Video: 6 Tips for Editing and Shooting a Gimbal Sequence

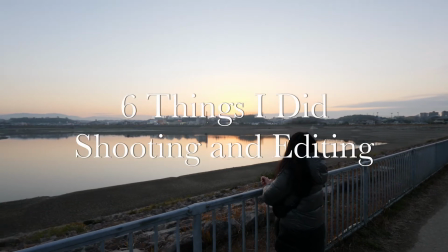40s
Hello, I'm Simon and this is 6 things I did when shooting and editing this gimbal sequence. So the first thing I want to talk about is that I shoot in 4K to upload in 1080p,
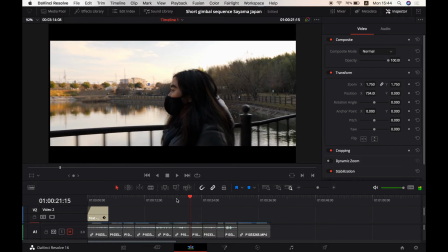56s
and the reason why I do this is because it allows me to crop in
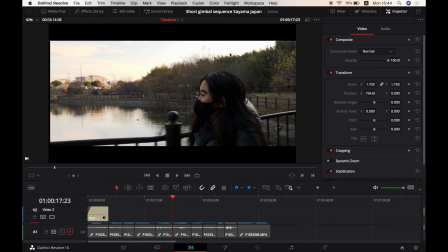63s
to certain parts of the frame without dipping below
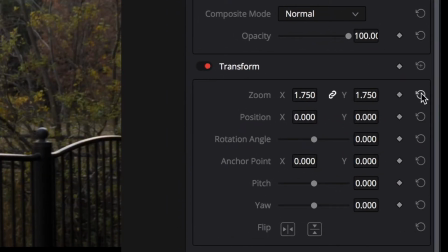69s
1080p. So this is so I can rearrange the composition of the shot.
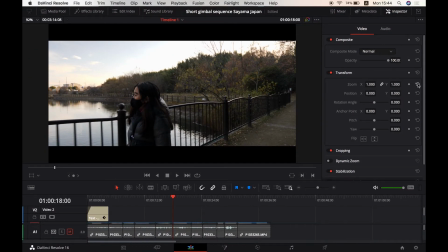75s
So this one here was taken when we were just walking from location A to location B,
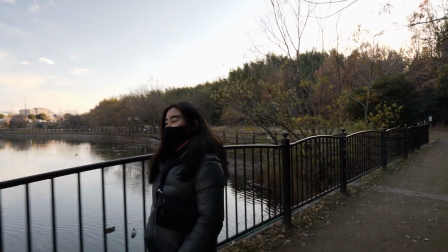82s
and I wasn't paying much attention to the framing, and as you can see she's on the left of the frame,
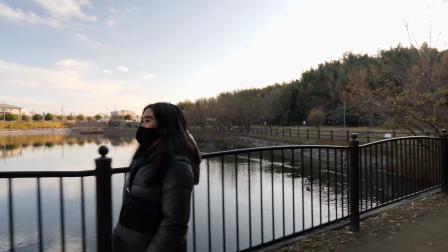87s
walking to the left, which looks really unusual because she has no space in front of her and lots of space behind her.
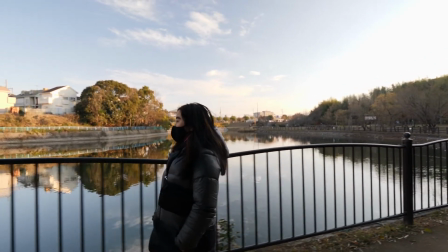95s
But I really like the light in this shot, so what I wanted to do was just zoom in and then
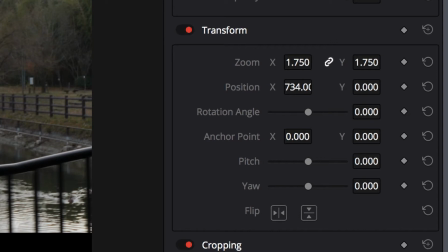103s
using the X coordinates just place her over to the right of the center.
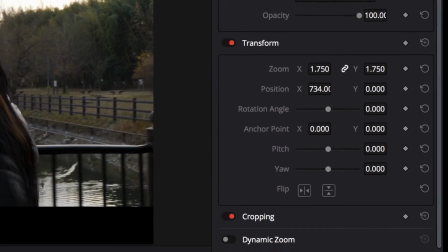111s
So with her on the right of the center walking towards the left,
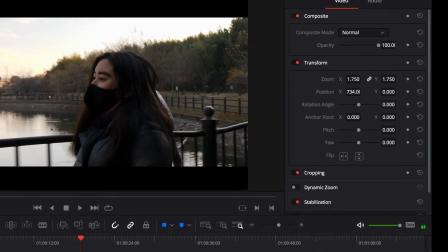117s
the composition of the frame just looks a lot better.
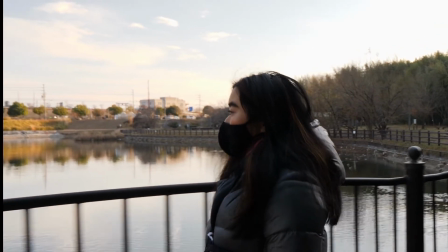121s
So that's something that you can do if you're shooting in a much higher resolution than you plan to upload the final product in.
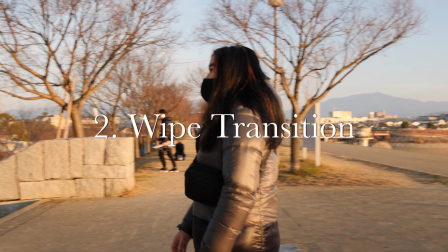132s
The second thing I want to talk about is this wipe transition.
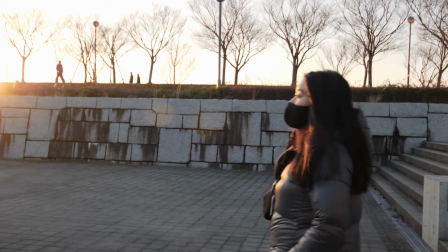136s
So this is just 2 different shots cut together to make it look as though it's one smooth movement.
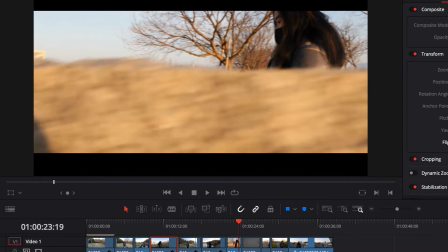142s
So here she is at the top of shot 1, going down the steps,
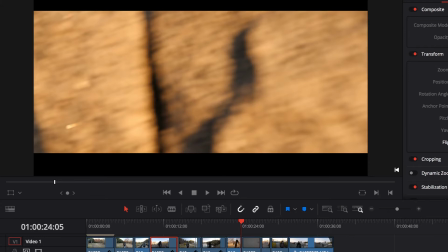146s
and then I end this with that grey off the wall there. And then in the second shot I begin behind another grey wall, which is similar,
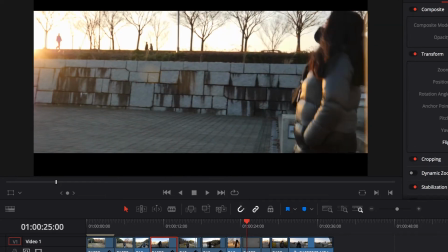159s
not completely the same, and then I follow her as she emerges from the bottom of those steps.
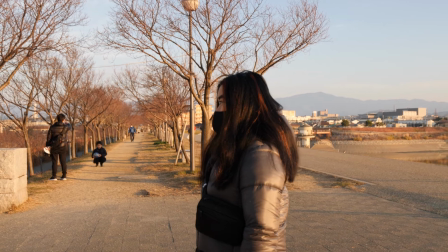166s
So this is just 2 shots put together, but because they meet in the middle
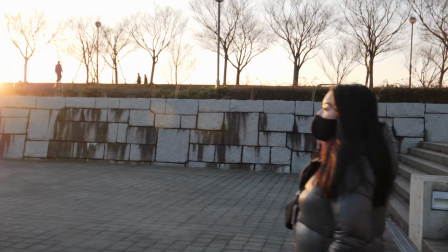174s
with that grey, that it looks as though it's one smooth movement.
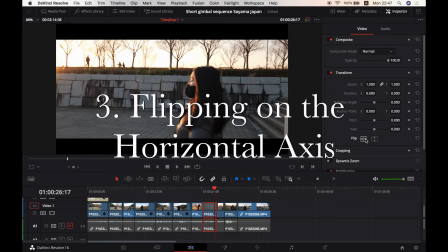181s
Number 3 is flipping on the horizontal axis. So when I filmed that wipe transition,
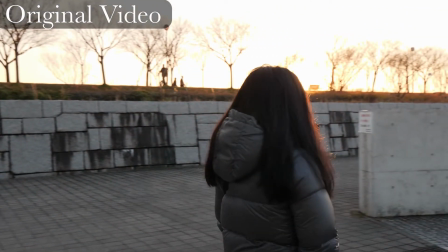188s
originally I was on her right hand side because that was the only place I could find at the location to do it.
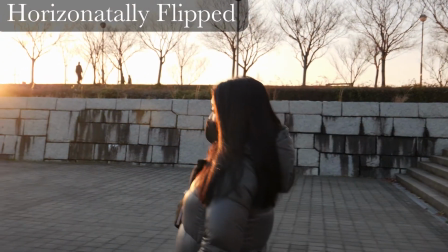196s
However, to keep consistent with the shot I wanted to be on her left, so I flipped the video horizontally,
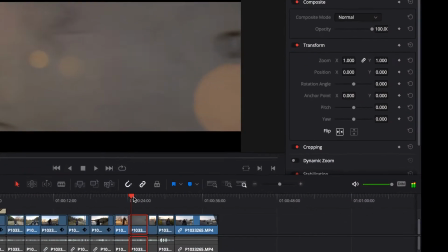203s
and it's really easy to do in DaVinci Resolve 16.
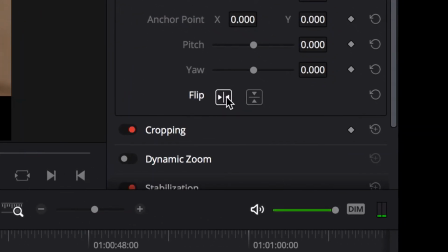207s
You just click on this button, I'm sure it's the same in most editing software, and then that flips the image round.
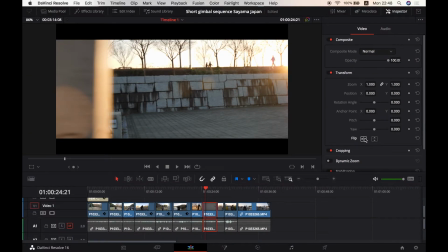215s
Really simple but really useful.
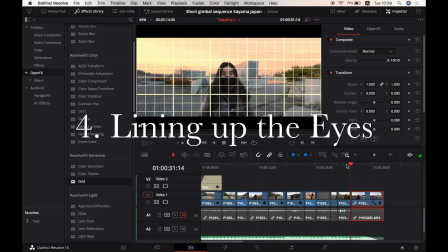221s
Number 4 was lining up the eyes in the final 2 shots.
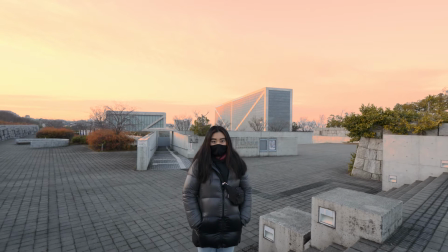226s
So the very last shot is this fake drone shot where I'm going backwards and upwards at the same time with the gimbal,
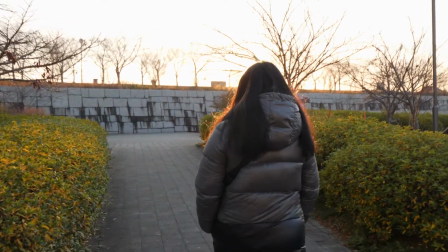233s
and the shot preceding it is this where I'm following her from behind and she turns around at the end.
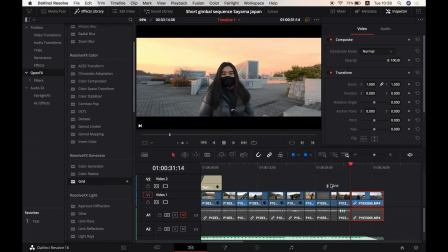240s
So I wanted to get the eyes into exactly, or more or less exactly, the same position. So I used the grid from OpenFX and I just put this over the top instead of having to guess roughly where the eyes were, so I can see them there on the grid.
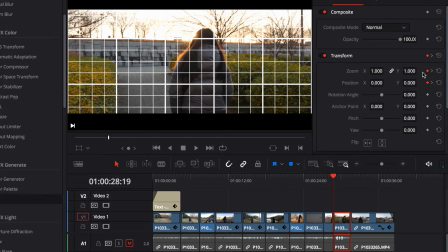258s
And the drone shot starts with her eyes more or less centered,
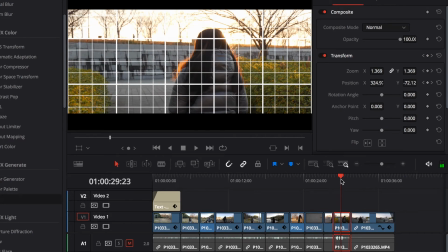262s
so I got the penultimate shot into the same position using keyframes,
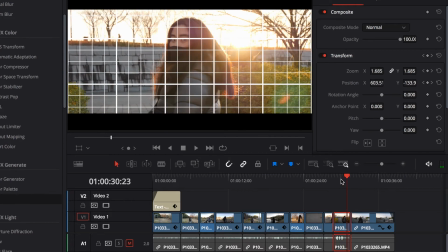268s
so it starts not zoomed in,
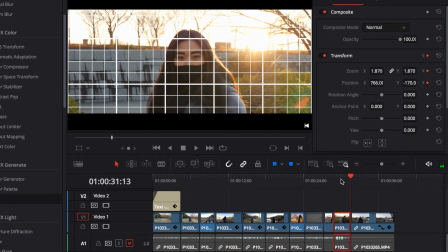270s
but then on the very final frame it ends with her eyes in the same position on the grid as the drone shot,
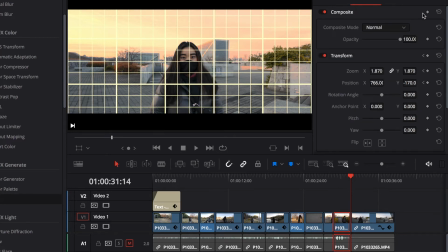279s
or fake drone shot, begins.
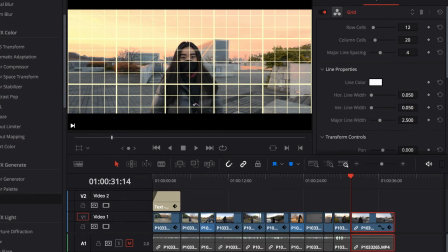282s
And then it's just a case of deleting the grid after,
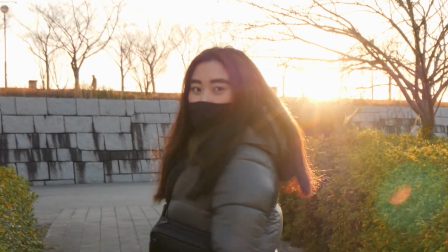287s
and then you have the eyes lined up so the focal point is going smoothly from one shot to the other.
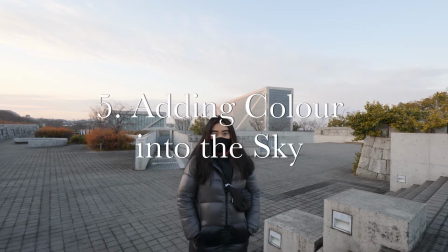298s
Number 5 is adding colour into the sky.
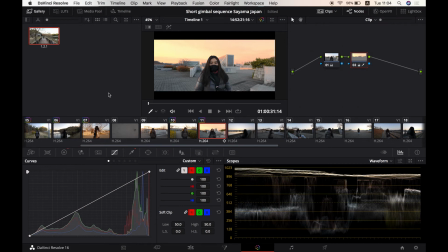302s
So in the last few shots leading up to this, I'm facing west, so I have a nice orangey colour coming in, but I shot this facing southeast, so the sky looks a little bit boring.
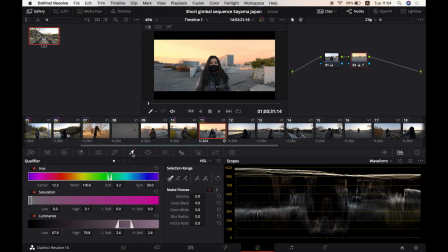317s
So I just wanted to add some colour in, so I used the qualifier just to isolate the sky, so I'm not adjusting the rest of the shot.
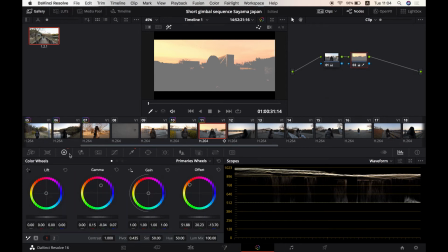329s
And then once I'd isolated it, then in that node I just went to the colour wheel and added a little bit of colour. So I didn't really change the colour at all in the other shots, only in this final shot.
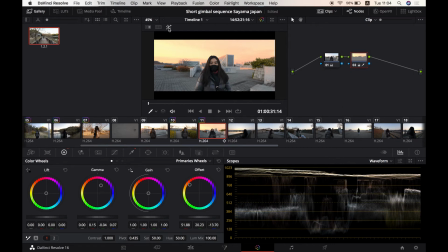346s
And you can see what it looked like before and then what it looked like after. So I like the way that looked for the final shot. Number 6 is output blanking.
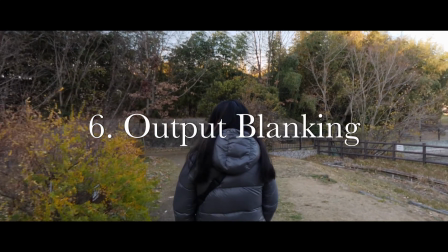361s
So this is a really easy way to get a widescreen look, but it's not actually widescreen.
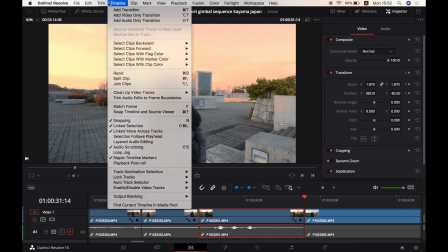367s
It's just a case of clicking a button, going to output blanking, and I clicked on 2.35, and it literally just puts black bars over the top and bottom of the image.
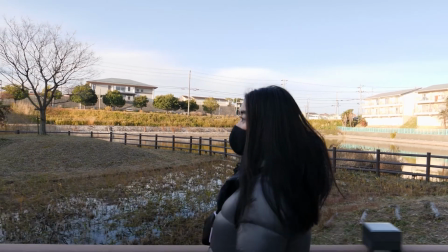380s
It's still a 16:9 format video,
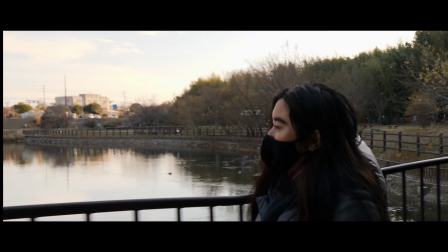384s
but it has those black bars going over part of the image, which gives it a different look.
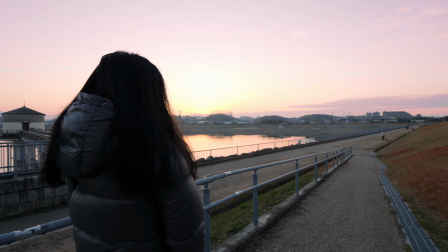391s
Anyway, that's the end of the video. Thank you very much for watching, and if you haven't already, please subscribe to the channel.
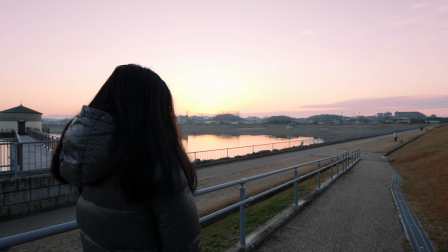398s
That would really help me out. And by the way, have a great 2021.